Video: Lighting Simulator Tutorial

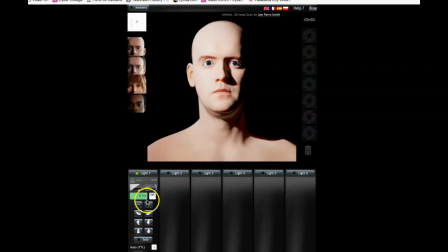[4:07]
Right, so that's what the snoot looks like. And then there's this circular light, which they call a ring light, Molly ring light. So a reference to the John Hughes classic canon of films starring Molly Ringwald.
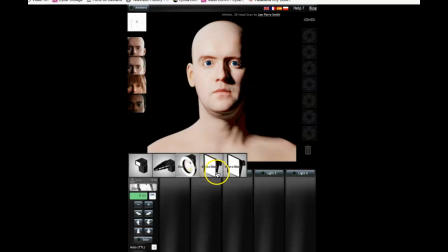[4:26]
All right, next we have the soft light. What do they call this one? If you float over it, it gives you a little indication of what they like to call it. This is the soft box. You can see various slight alterations when you select different lights.
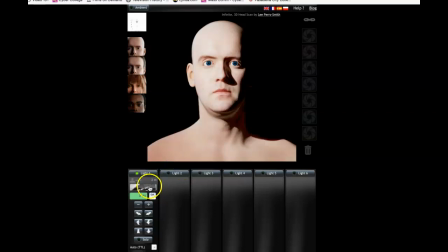[4:45]
All right. So probably the most noticeable variations you're going to see is, again, this is more or less a spotlight type representation of what we would have in our studio.
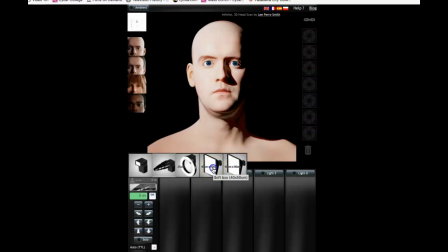[4:58]
Whereas the soft box is more like a scoop or a LED, which is going to give you a broader light source to start out with, a larger light source. So it will soften up the shadows. You'll notice the difference between the shadows here.
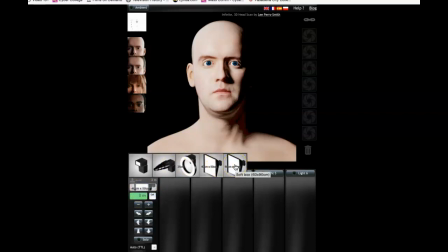[5:17]
Again, this is the soft box. This is a larger soft box. It should soften up the shadows even a little bit more. And it helps wrap the light around the face a little bit more. Whereas if you use the spotlight, the shadow lines are very harsh. It's much more
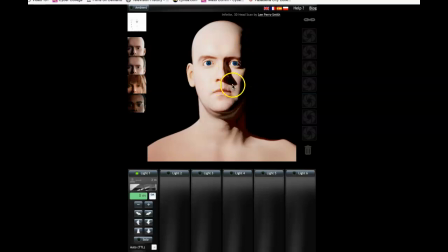[5:38]
pronounced. You can see how sharp that line is. It's not ideal, right? I don't think it's attractive. But it could be if you're trying to get a dramatic look.
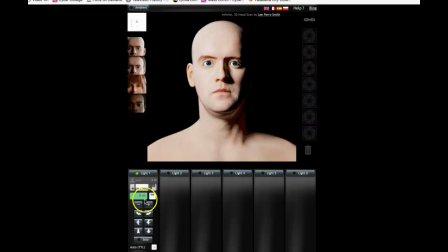[5:50]
Maybe this is a little bit better. Okay, so what do these other buttons do down here? Well, you can put a gel on the light. You can make it horrible, different colors, or you can just leave it with none.
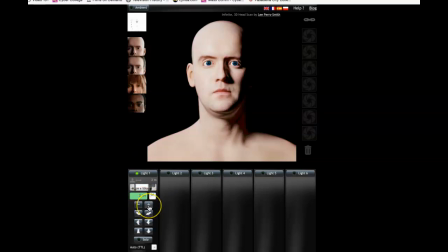[6:07]
Let's leave it with none for now. The plus and minus, that indicates the intensity of the light, or basically how much wattage would be going through the light. You know, if it's a stronger light, or maybe it simulates the spindle effect,
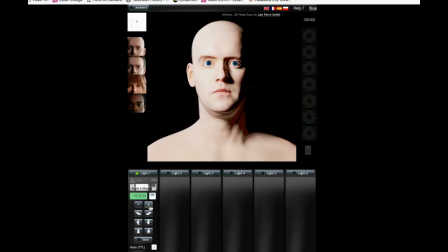[6:23]
spotting in and out, or if it was a LED type light, you can adjust the intensity of the light using the dials and go from anywhere from 1% to 100% intensity.
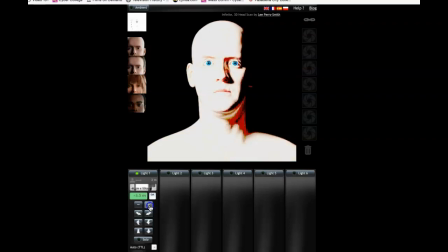[6:38]
But this is showing you, crank the light all the way up as much as I can, plus 4 EV, I'll bring it down.
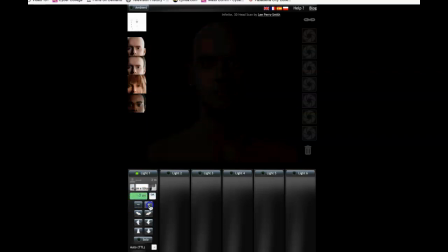[6:50]
Bring it almost to darkness, basically. So we'll just leave it at 0 for now.
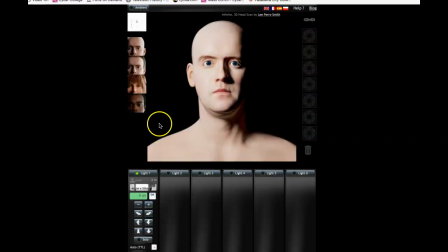[6:57]
That's how you play with the intensity. These down here are actually physically simulating the movement of the light from, like in this current location, it's off to the side, right? You can tell that it's off to the side.
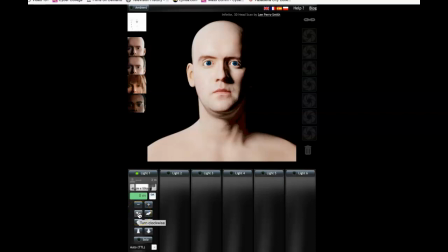[7:13]
If I click it one time, it should go even more off to the side. Yes, it does.
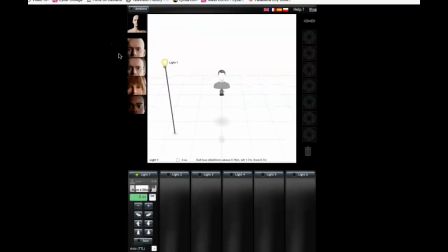[7:18]
Right? So now it's, you can click over to this lighting diagram, and it shows you where the light is in relationship to the person in a diagram mode.
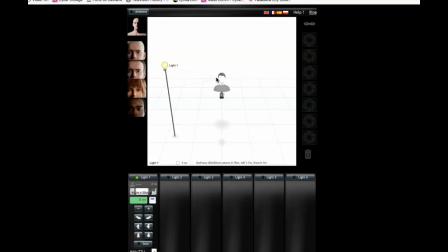[7:33]
Pretty darn cool. So you're going to be creating a lighting diagram at some point soon, and this is similar to what I would like to see. If I click it again, it goes further over. Now you see the effect of that.
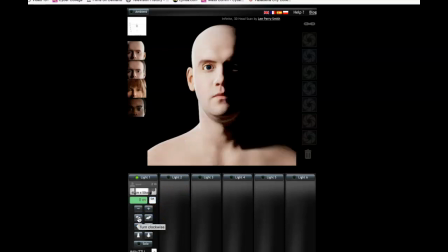[7:49]
As we move around, I'm going to bring it back one time. So that's off to the side, and it's like off more to the side.
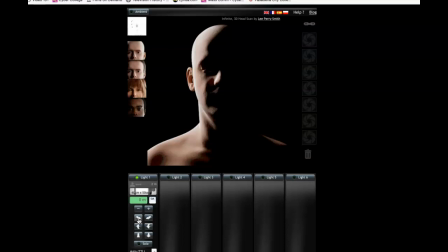[7:57]
Eventually it gets to go around the back of the gentleman's model's head.
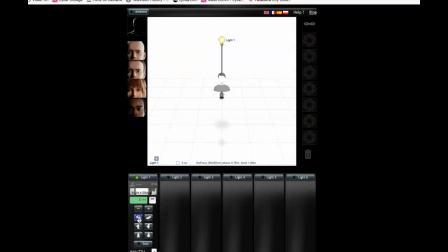[8:05]
So let's take a look. Here we go. Alright, so now we're like directly behind him.
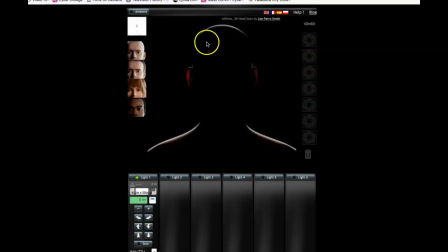[8:11]
You can see how that looks.